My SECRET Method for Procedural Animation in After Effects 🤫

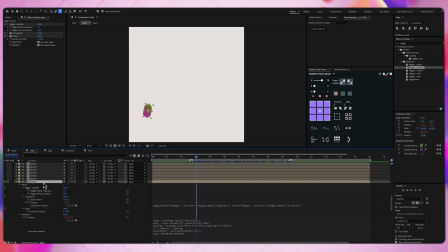4:19 And then if I duplicate this with Command D or Control D if you're on Windows,
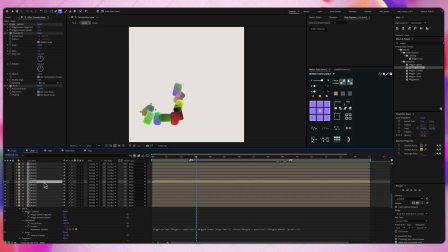4:25 you can just see how each shape gets positioned on the A path on the next point. So first on it's point 0, then point 1, point 2 and so on.
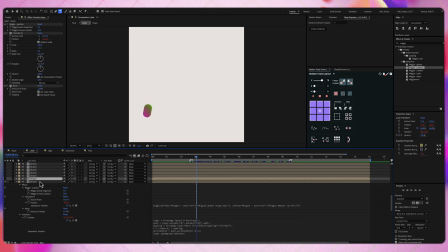4:36 And I'll remove this because I've already duplicated my shapes.
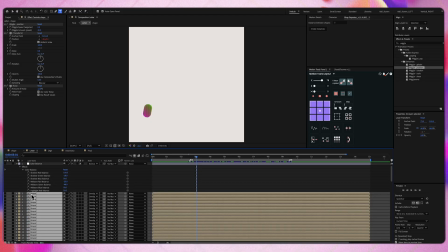4:42 So I can just make them visible.
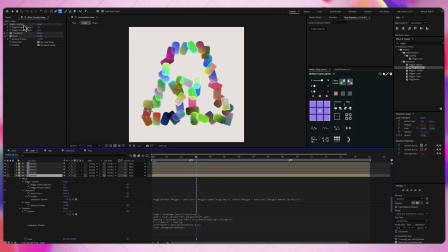4:45 But before duplicating, I've also added a wiggle position effect with speed 0.5 and the amount to 20 pixels. And also a noise effect with 12% noise. So now I have all these shapes with random colors and random roundness.
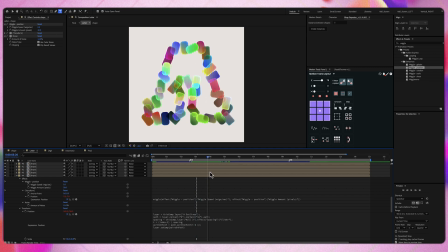5:05 and you can see that they are also rotating and moving just a little bit due to the wiggle effects we have on rotation and position.
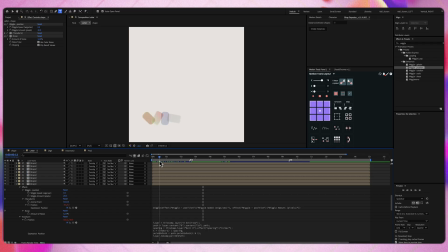5:14 And then if I go here from the start, you can see that the shapes appear gradually one by one. So that's because I have set opacity keyframes.
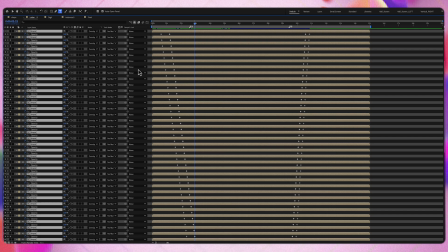5:25 So if I press T here, you can see I have keyframes for the opacity,
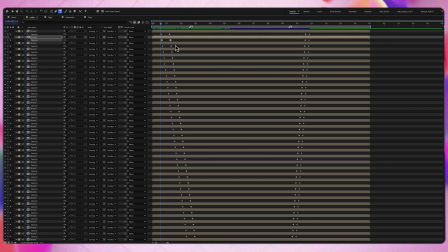5:32 but I have offsetted each opacity group because I wanted the layers to gradually appear one by one.
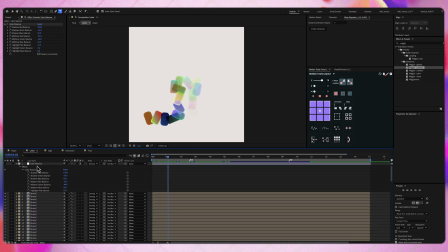5:40 And then on top of all the layers, I've also added an adjustment layer, and then I've added a color balance effect because I felt that the colors had too much green. So by adding this, I could play with the RGB values to change them and also make them pop a little bit more.
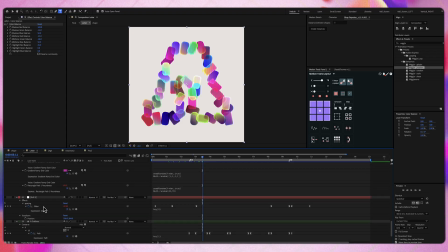5:58 Alright, so for the next thing, which is the spacing slider control, if I modify this, you can see, let me just delete this one first. So if you can see that if I increase the slider, the shapes get more closer one to another, and if I decrease it, the shapes get more distanced.
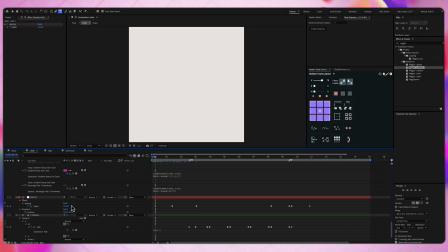6:19 So at first I've started with a value of 193, so the shapes were really close one to another, and then I've decreased the spacing to have them to about 43, which is like this.
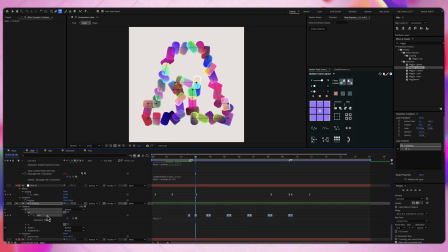6:35 Alright, and the last thing I have here is the path of the A outlines layer, and I've modified this one a little bit. So first I have changed the path to go from A to B, and then to C, and then to D, and so on.
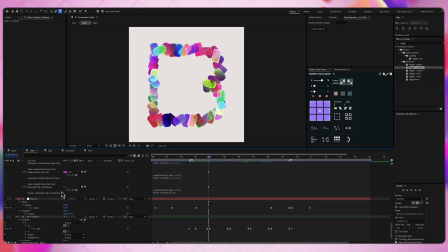6:56 And that's the cool thing about this method, because if I just take, let's say, this point and I move it, you can see that the shapes get updated in real time and they stay positioned on the path. Alright, so that's all with this composition. Let's go to the next one.
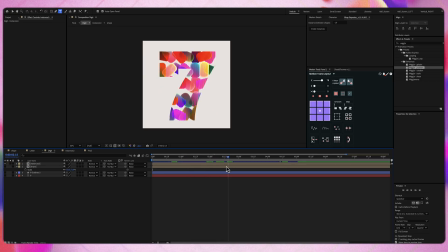7:14 Alright, so for this composition, I have my digits filled with the shape that I've created in the first part. So you can do that by selecting your text layer and then the shape layer.
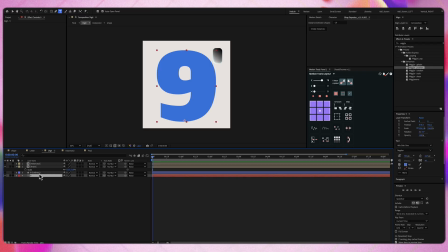7:28 And also I scale it down to about 72%. And then you select both of these, and then I will use my plugin Crop Repeater. You can also get this from my Patreon if you want. I'll put the link in the description below. So I set my distance between shape to about minus 10,
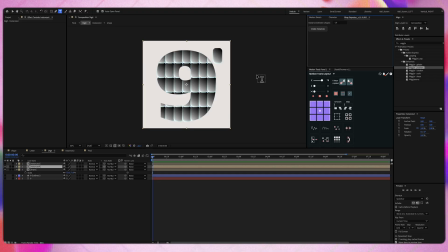7:45 and then I click on create instances, and now I have the text layer filled with my shape layer.
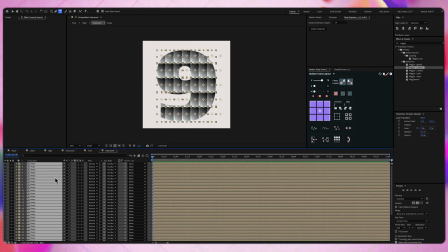7:52 And here for this variation of animation,
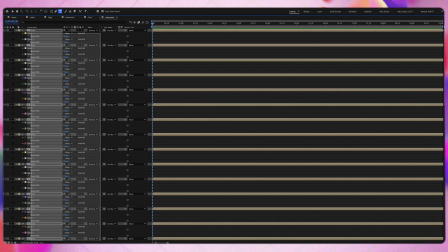7:56 I don't need the masks, so I can just delete them like this.
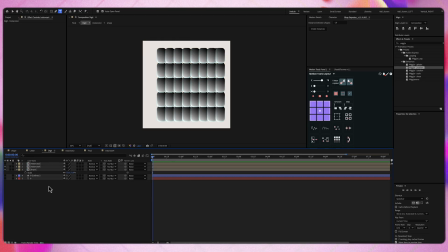8:01 And then you have your outlines layer. Again, create this by right clicking create shapes from text, and then you copy this one,
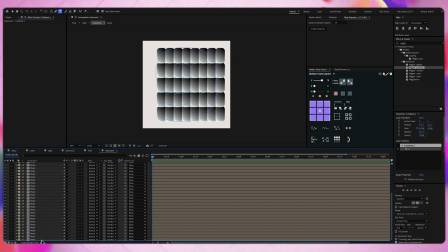8:12 and then you paste it here, you move it at the bottom, and then you take all your layers,
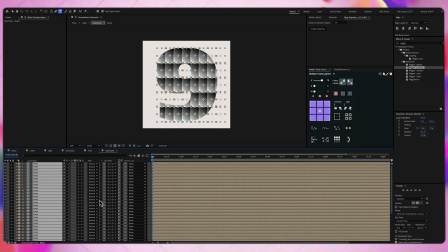8:19 and for the track mat you select the outlines layer, and it will look something like this.
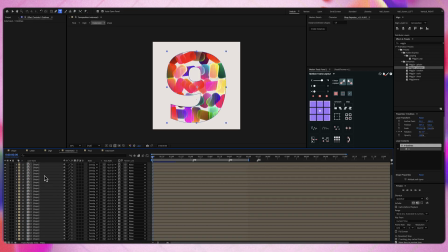8:24 But I've already did it, so I'll go back to my instances composition,
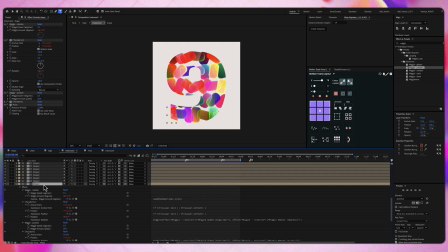8:29 and here again for the shape composition I've applied the same effects that I've applied to the previous composition.
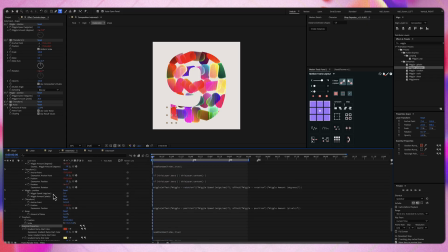8:37 Random colors and random roundness, and also wiggle rotation and wiggle position,
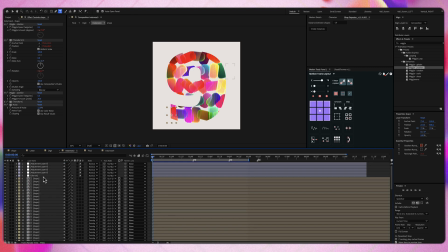8:45 and also a noise effect. And then I've also applied some color adjustments like before. And here this adjustments layer are just empty adjustments layer because I wanted to have different colors.
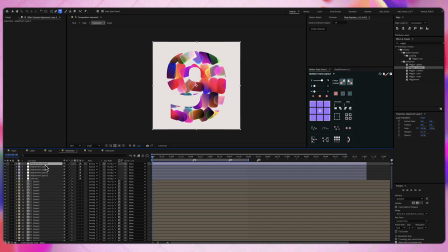8:58 You can see that if I start duplicating this, you will get different variations in color, roundness and position.
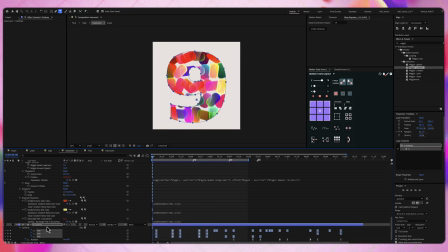9:05 And the last thing I did, I've animated the path for this outlines layer to go from 9 to 8 to 7 to 6 to 5 and so on.
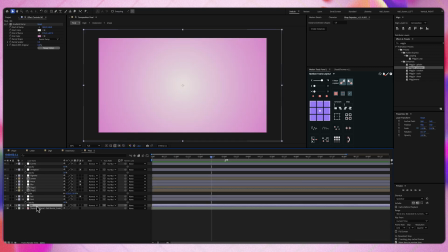9:17 So that's all in this composition. Let's go to the final one. Alright, so for this final composition I have here an adjustment layer called background, and I've added a gradient ramp effect with this white color and this pink color. Then I have another adjustment layer called grid, and for this I've added a grid effect,
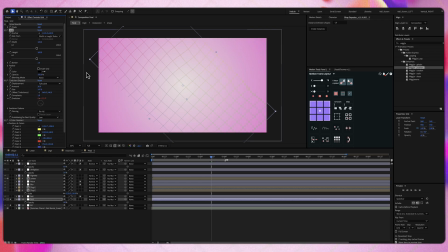9:36 and before that a ground bounce, because I've rotated the adjustment layer, and if you want to extend the grid you have to add the ground bounce effect. Then I've added a turbulent displace effect just because I wanted the grid to be a little bit distorted,
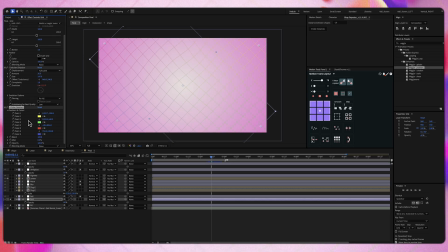9:54 and then a four color gradient to have some colors on my grid. Then another adjustment layer called ball, And here I've added the CC ball action effect.
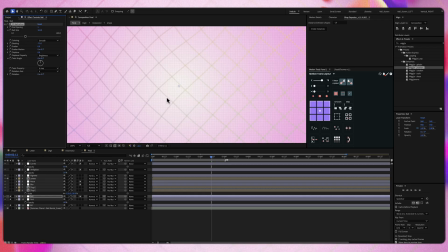10:04 If I zoom in a little bit, you can see we have small rectangles and it looks pretty nice.
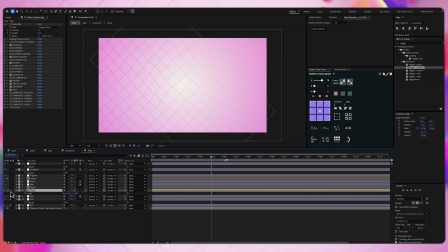10:11 Then I've added my digit composition. I've scaled it to about 135, rotate it and move it on top, and also added some CC radar blur effect. Then I've duplicated this one and move it in the top left, sorry, in the bottom left.
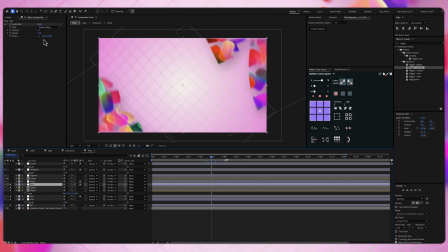10:26 Then I have another adjustment layer called blur. And here I've added a CC radar blur, then another adjustment layer called noise.
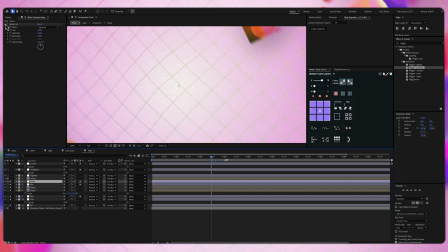10:34 And here I've added again some noise. You can see without and with.
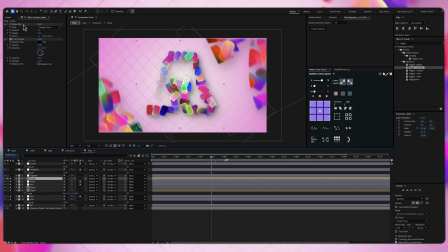10:41 And then I have added my letters composition. And for this, I've added again a radar blur effect and a drop shadow effect. Then I have another adjustment layer called vignette, just to darken a little bit the sides.
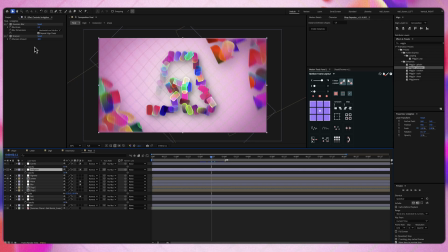10:57 Then another adjustment layer called undigitize. And for this, I've added some Gaussian blur and some sharpen.
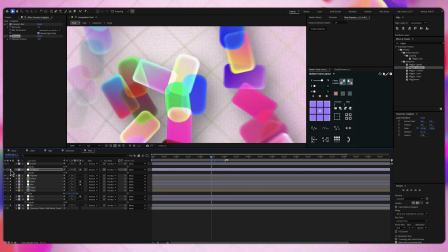11:04 If I zoom in a little bit, maybe you can see better. It just makes the contour not so sharp.
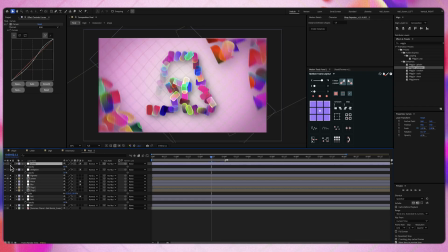11:11 So that's why I called it digitize. And then a curves effect just to make the colors pop a little bit more.
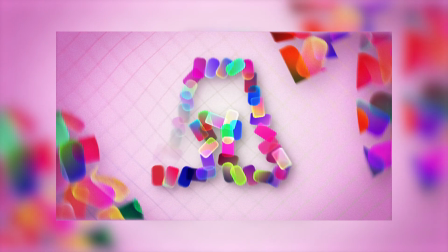11:19 So that's pretty much all. So that's the final result. Don't forget that you can download the project files and the Rob Repeater plugin from my Patreon, link in the description below.
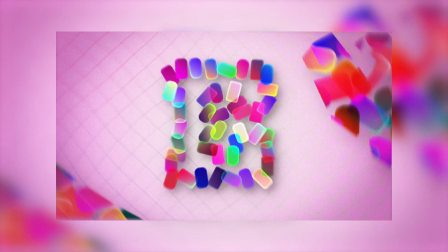11:28 Hope you enjoyed it. See you in the next one.